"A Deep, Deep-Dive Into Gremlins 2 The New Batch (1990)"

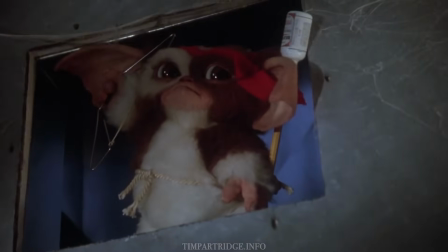[36:50]
If you want to read into it,
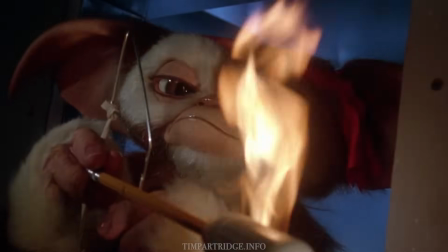[36:52]
Sylvester Stallone's jingoistic later incarnation of Rambo shows a significant jump in Gizmo's flag-waving patriotism in the first film.
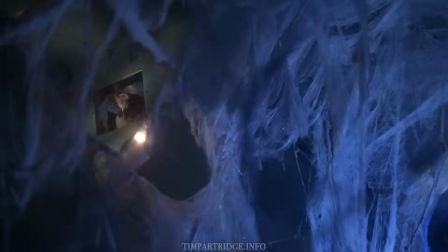[36:59]
The most all-out cartoony assertion of Gizmo fully embracing the Western consumerism that Mr. Wing, paradoxically, was horrified by.
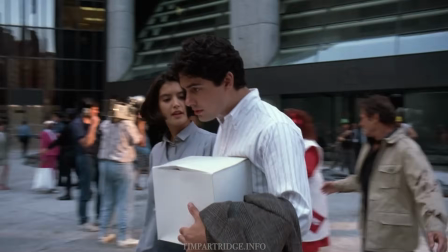[37:09]
Having said that, Who's that?
What'd he say? He wants to know if we have cable.
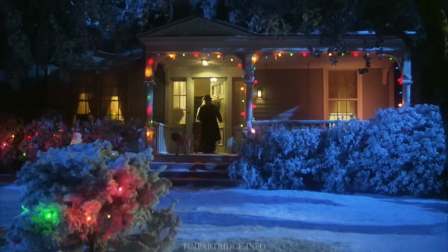[37:15]
No. so maybe Mr. Wing got his way after all. Billy is now really ready to adopt the creature.
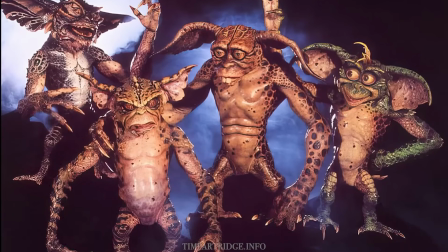[37:24]
With all of their more varied, cartoony personalities, the Gremlins look less like mythical reptile creatures and more like Looney Tunes cartoon characters.
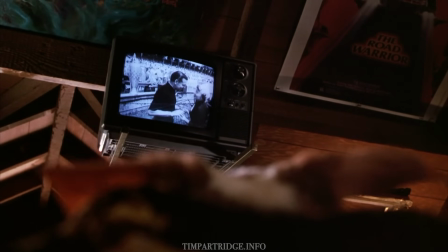[37:33]
Whereas the first film showed the rational Gizmo influenced by television, Gremlins 2 feels as though all of the irrational Gremlins were influenced by television.
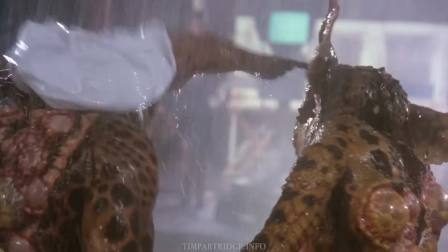[37:42]
In fact, most of them are born in a TV studio.
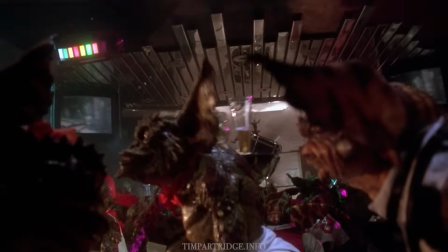[37:45]
They go from performing clever sight gags to visual humour, and in the Brain Gremlins case, being verbally sophisticated,
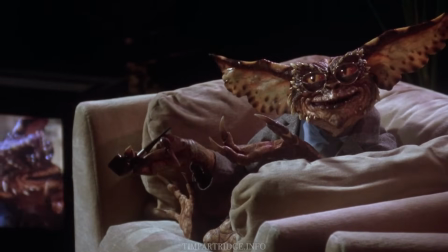[37:52]
commenting on gremlin civil rights, and aspiring to be like cultural critic Susan Sontag.
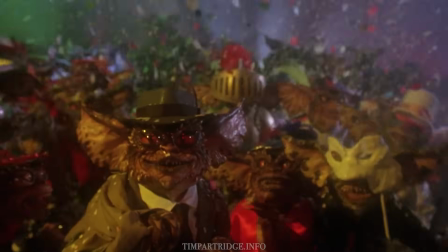[37:57]
And this time they sing along to a lot more than hi-ho.
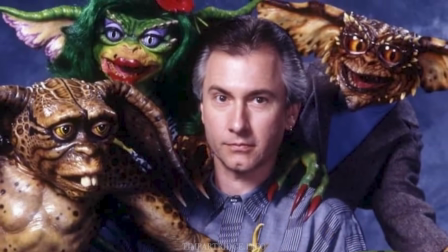[38:03]
Creature creator Rick Baker wanted to make individual Gremlins characters woven into the script with his own designs,
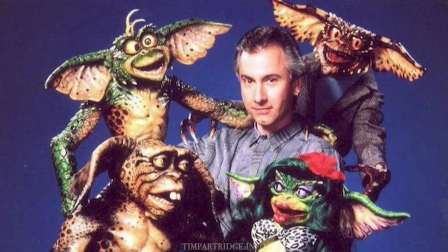[38:09]
and not just interchangeable armies of gremlins. Baker also wanted to give these a 3D, Tex Avery cartoon sensibility.
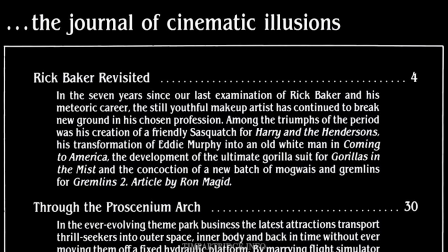[38:19]
Ron Maygid covered Rick Baker's work on Gremlins 2 in Cinefex of May 1991.
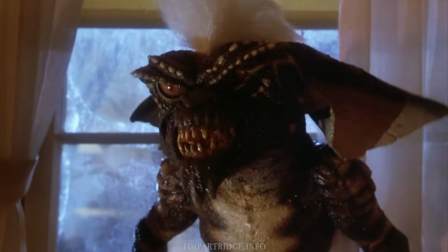[38:24]
The character of Stripe from the first film returned, but for this iteration,
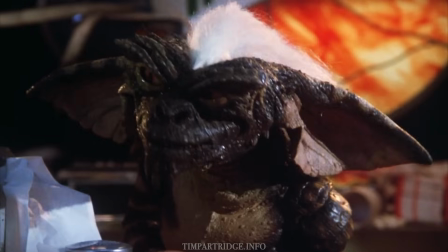[38:29]
Baker decided to turn the creature's mohawk hair into a fin-like spine.
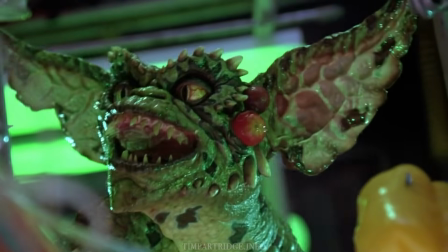[38:34]
A vegetable gremlin was created with bladders on its face, and a vacuum was used to suck its ears into leaves.
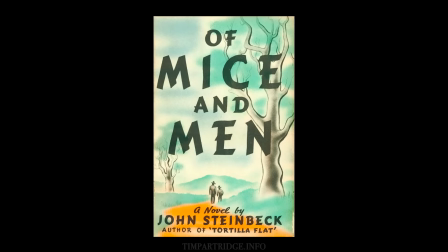[38:43]
Two gremlins were named George and Lenny, based on the characters from the book of Mice and Men, a character trope found in many classic cartoons.
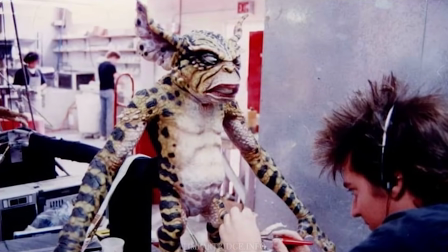[38:52]
The George gremlin was intended to resemble old Hollywood actor Edward G. Robinson.
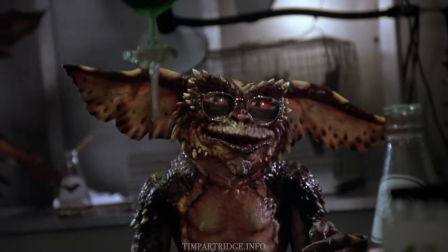[38:58]
Lenny was originally created to be the brain gremlin, but at the last minute,
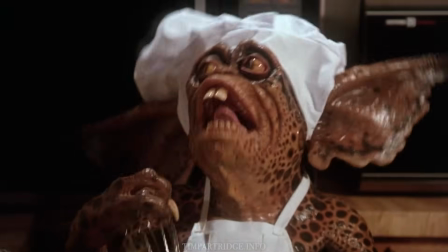[39:02]
Joe Dante didn't like the idea, so a standard gremlin was substituted instead.
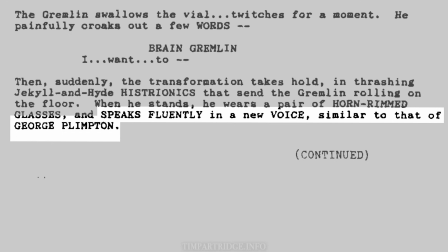[39:08]
According to the script, he would sound like well-spoken writer and broadcaster George Plimpton.
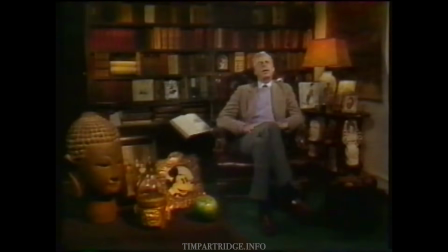[39:14] Thrice welcome to Mousterpiece Theatre.
Actor Tony Randall would voice the creature.
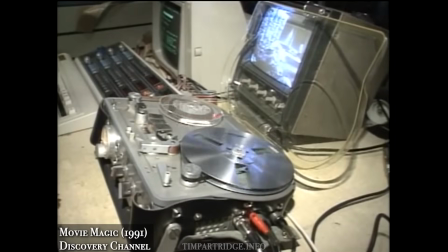[39:20]
Baker used the Gilder Fluke system to enable the brain gremlin to talk.
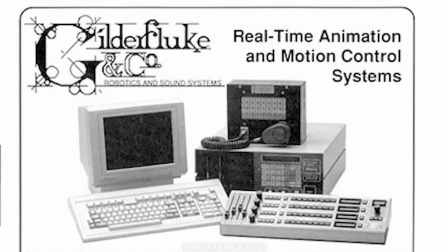[39:26]
This was a computer system used for recording and playing back the characters' lip and tongue movements.
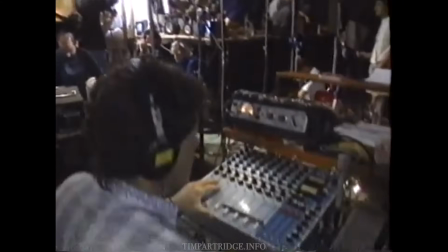[39:32]
For the brain's voice work, it was programmed at half speed but played back at full speed, repeating them every time.
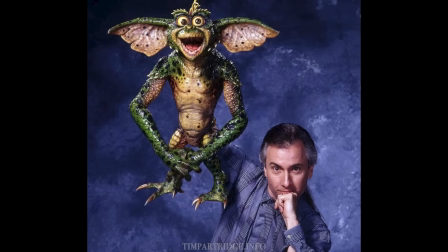[39:40]
Baker suggested the creation of the Goofy Daffy gremlin.
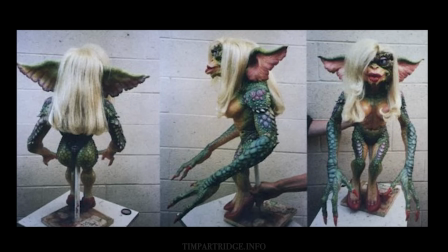[39:44]
He also wanted to take to the challenge of designing a high-heeled female gremlin with curves, eyes fluttering and lips puckering.
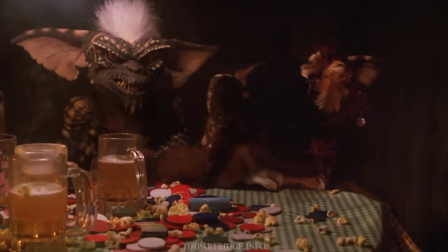[39:52]
Anatomically speaking, this would not be the gremlin in drag that was seen in the first film.
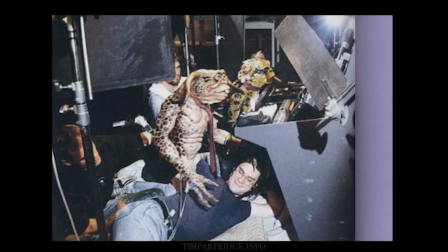[39:56]
The gremlins were made using techniques including radio control, hand puppets, rod puppets, and limp floppy puppets, all life-sized.
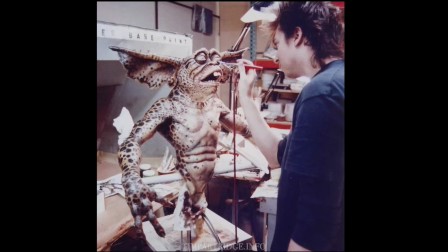[40:05]
The rubber gremlin skins were made in separate overlapping pieces.
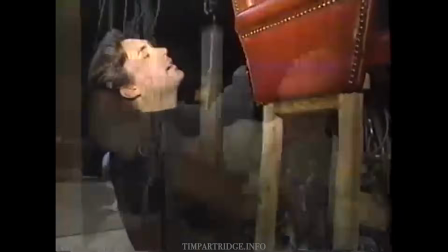[40:09]
High-tech telemetry suits were created for the upper bodies of most characters, operated remotely by puppeteers wearing corresponding sensors.
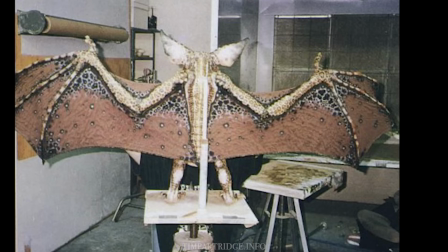[40:18]
The Bat Gremlin had a telemetry rig, as well as a stunt version and a hand puppet.
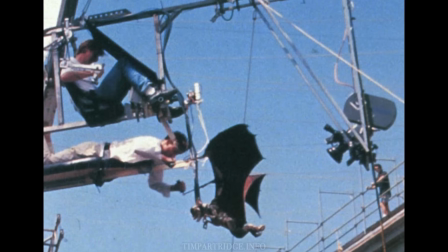[40:24]
The wings were operated through rods. Compared to Chris Walas' more rough and animalistic take on Gizmo,
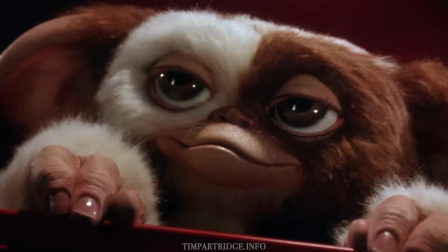[40:31]
the little creature in Gremlins 2 looks cleanly groomed, more human, and with a tinier head.
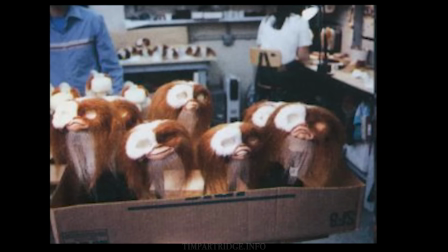[40:38]
There were 11 different versions of Gizmo. A life-size Mogwai that had all self-contained mechanics.
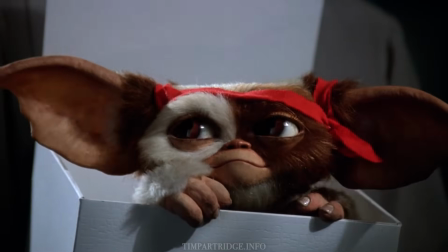[40:45]
The mouths opened and closed, their ears wiggled, and their eyes moved left and right.
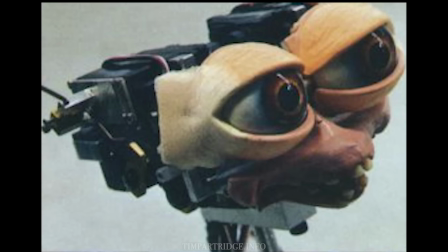[40:51]
The eyelids were made of plastic so they wouldn't tear. There were 4 types of puppet for all of the main Mogwai characters.